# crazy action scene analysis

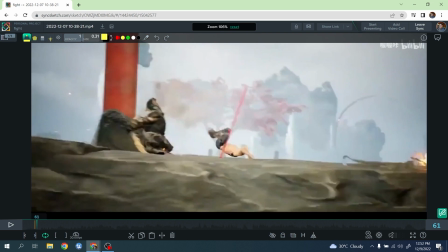That's the best I could find, and unfortunately, the blur also covered a little bit some stuff.
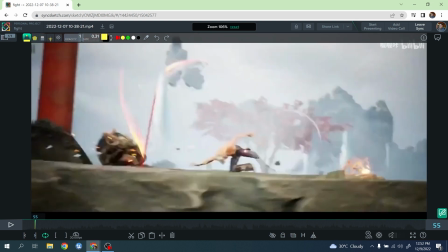And I love how do they go from this kind of straight line of action to a compression here.
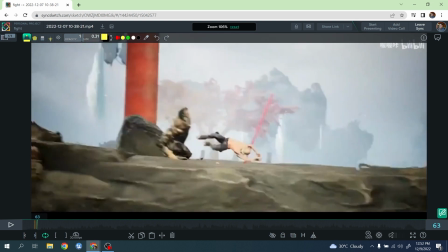See, they're doing like a squash, and then kind of a little bit of a stretch, right?
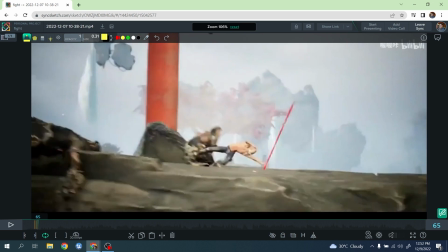Could have been maybe a little bit more powerful, but overall, you're still getting the idea, because it's not hitting him anyway.
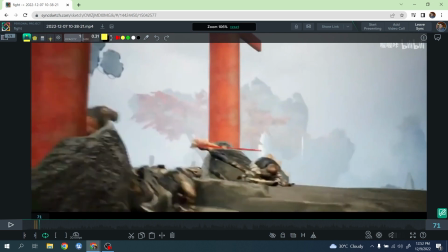It's just taking the stuff here, right? So I love how this done.
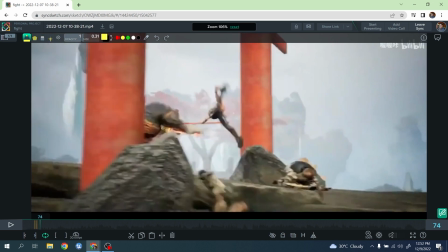It's very in a nice sequential way, like very clean leg motion.
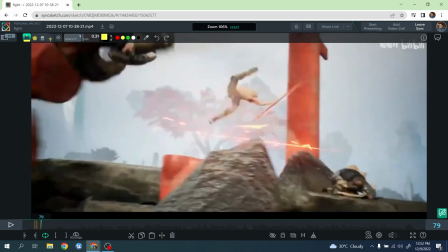You can see they're really doing here, this very clean arc with the leg and the arc.
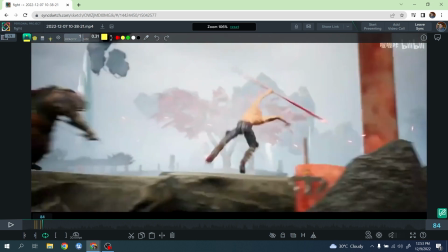Really well done here, right? And from here they're basically using the landing, right?
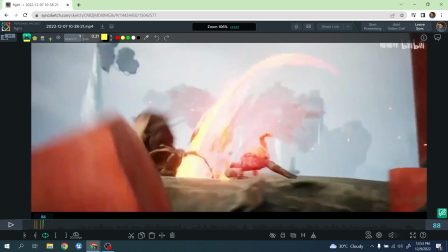The landing here, right, to go from this position to another compression, all right? Uh, Another thing is you'll notice that sometimes some of the poses are not super well crafted, right?
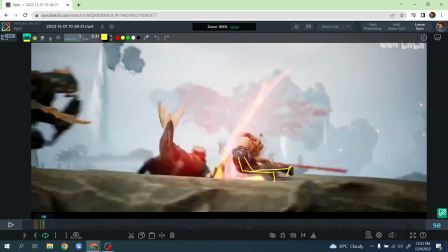In the sense here, things started to look very broken.
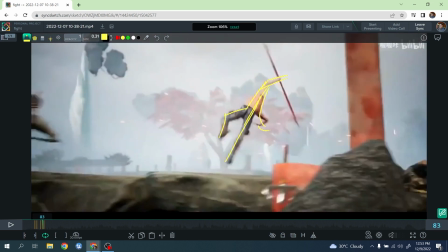But because overall, I think they put a lot of emphasis on the overall timing and spacing and some of the extreme, you can still getting away with that.
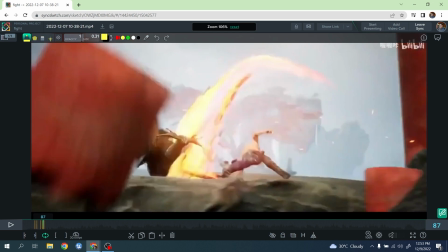See, there is a lot of you. I think they mostly focus on the overall shape. See, here very straight, and then suddenly, boom, is going to the opposite side, right?
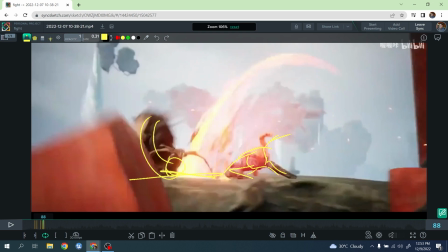It goes from here to here, right?
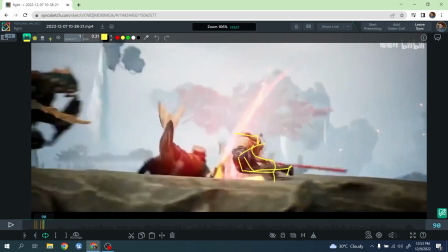So you still can feel the high contrast, even if you might say that the polish is not always there, right?
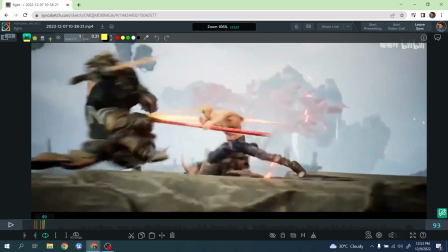And you see another compression here for this close shape to this one, right?
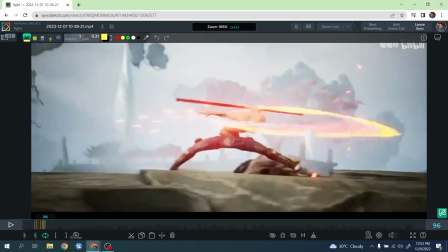Really high energy poses, right? And again, things here are flowing really well.
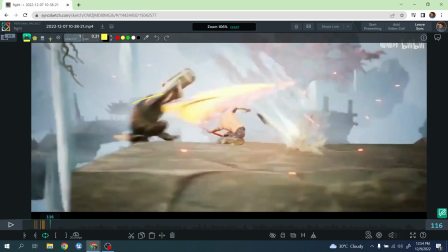Boom, another smack. The movement are always broad and big, which is nice.
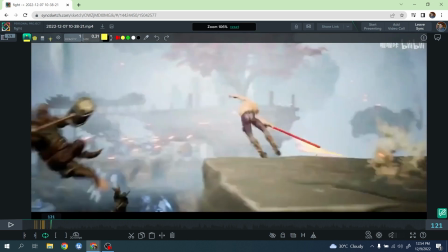It makes it really readable.
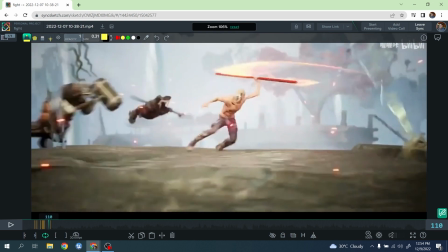Okay, and again, as you can see, we always go from this open silhouette to a very compressed one,
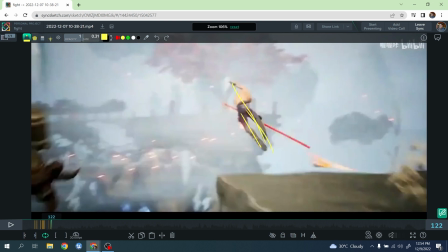and then again very stretchy and open. Again, my personal opinion is could have been clean up, exaggerate a bit more those poses, but again, it's doing an amazing job. And I can also imagine that a sequence like this, it takes a huge amount of work, and I don't know how many months they took to do this one.
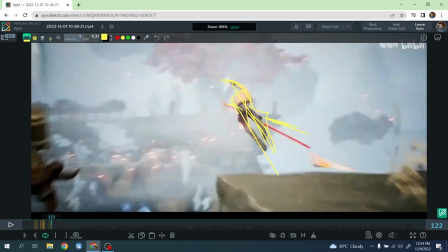And so at some point, I know it's very hard to polish every single detail. No, so it's easy for me to say, right?
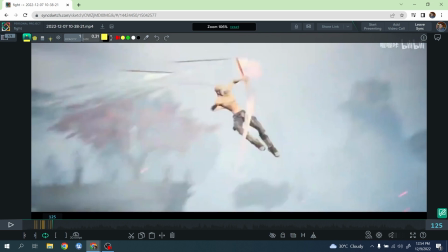In production, guys, it's a completely different thing. So we always need to consider, and I always say this, like, guys, kudos to whoever this one, because this is really
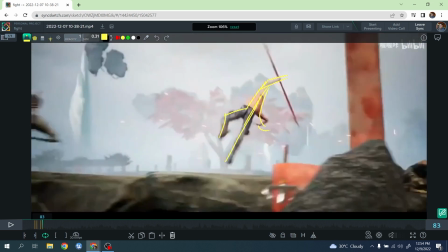a masterpiece, and it takes a lot of work to do something like that, right?
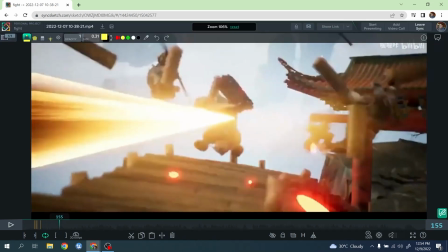So always kudos to that. I like this. I love this.
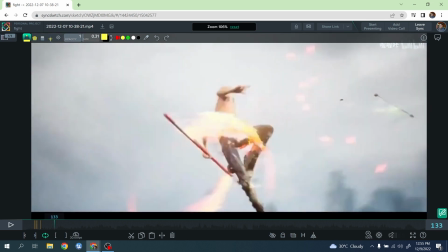How here we're jumping, and we kind of change in perspective, because we go from this nice anticipation here, right? We go actually straight to the character, hitting the camera.
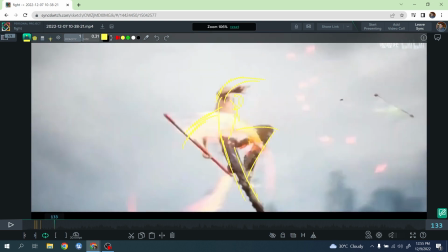I think this is a really cool transition. We go from a side view, actually feeling that the character,
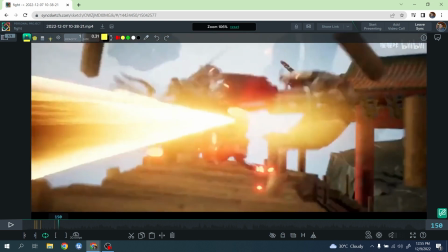almost sitting the camera, and then switching to the other side, and see the enemy getting smacked and hit here, right?
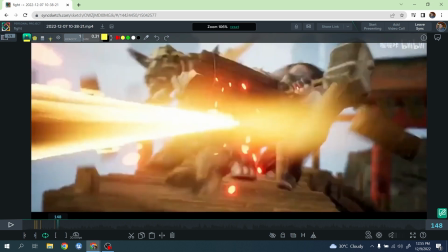See how even this thing, like, see how the compression here, right?
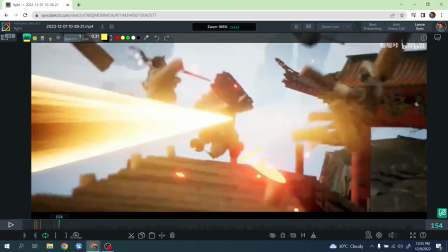It's all these three characters together, and then boom, explode in three different parts, right?
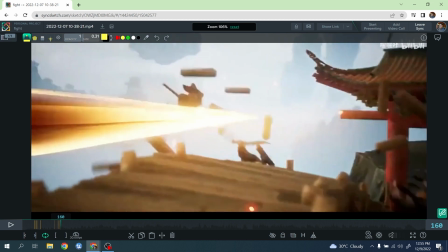You can see this kind of explosion effect. Okay, make it really really cool and really nice, right?
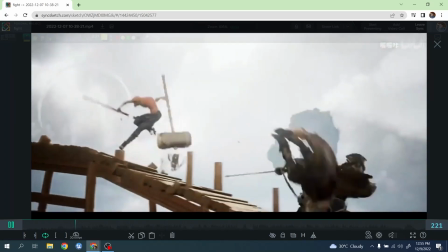Okay, let's continue to take a look. Boom. So these are other things, for example, that I think it was a little bit of a miss.
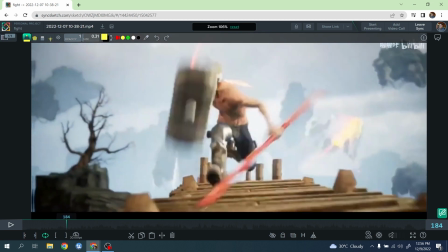Like, you don't really get, when you watch it at full speed, you have no idea of this hammer coming down and grabbing it.
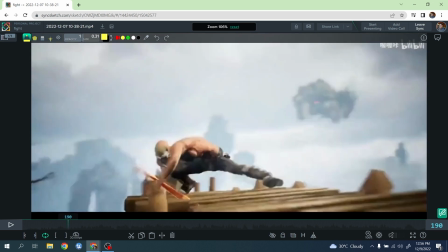It just doesn't read, in my opinion. It happened. It's basically coming out of nowhere.
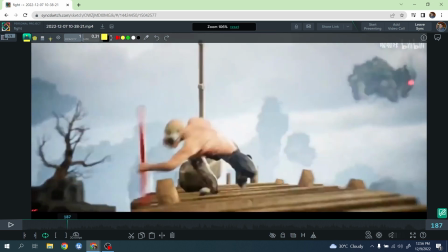I think me personally, I think this would be easier if somehow the hammer was already here for whatever reason all the time,
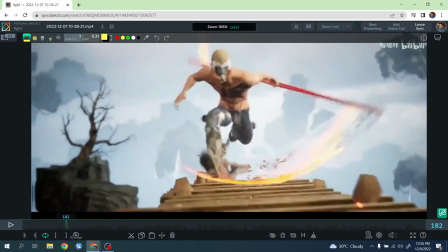and it just go in front of it and grab it. But the issue is that the whole action of the hammer coming, right?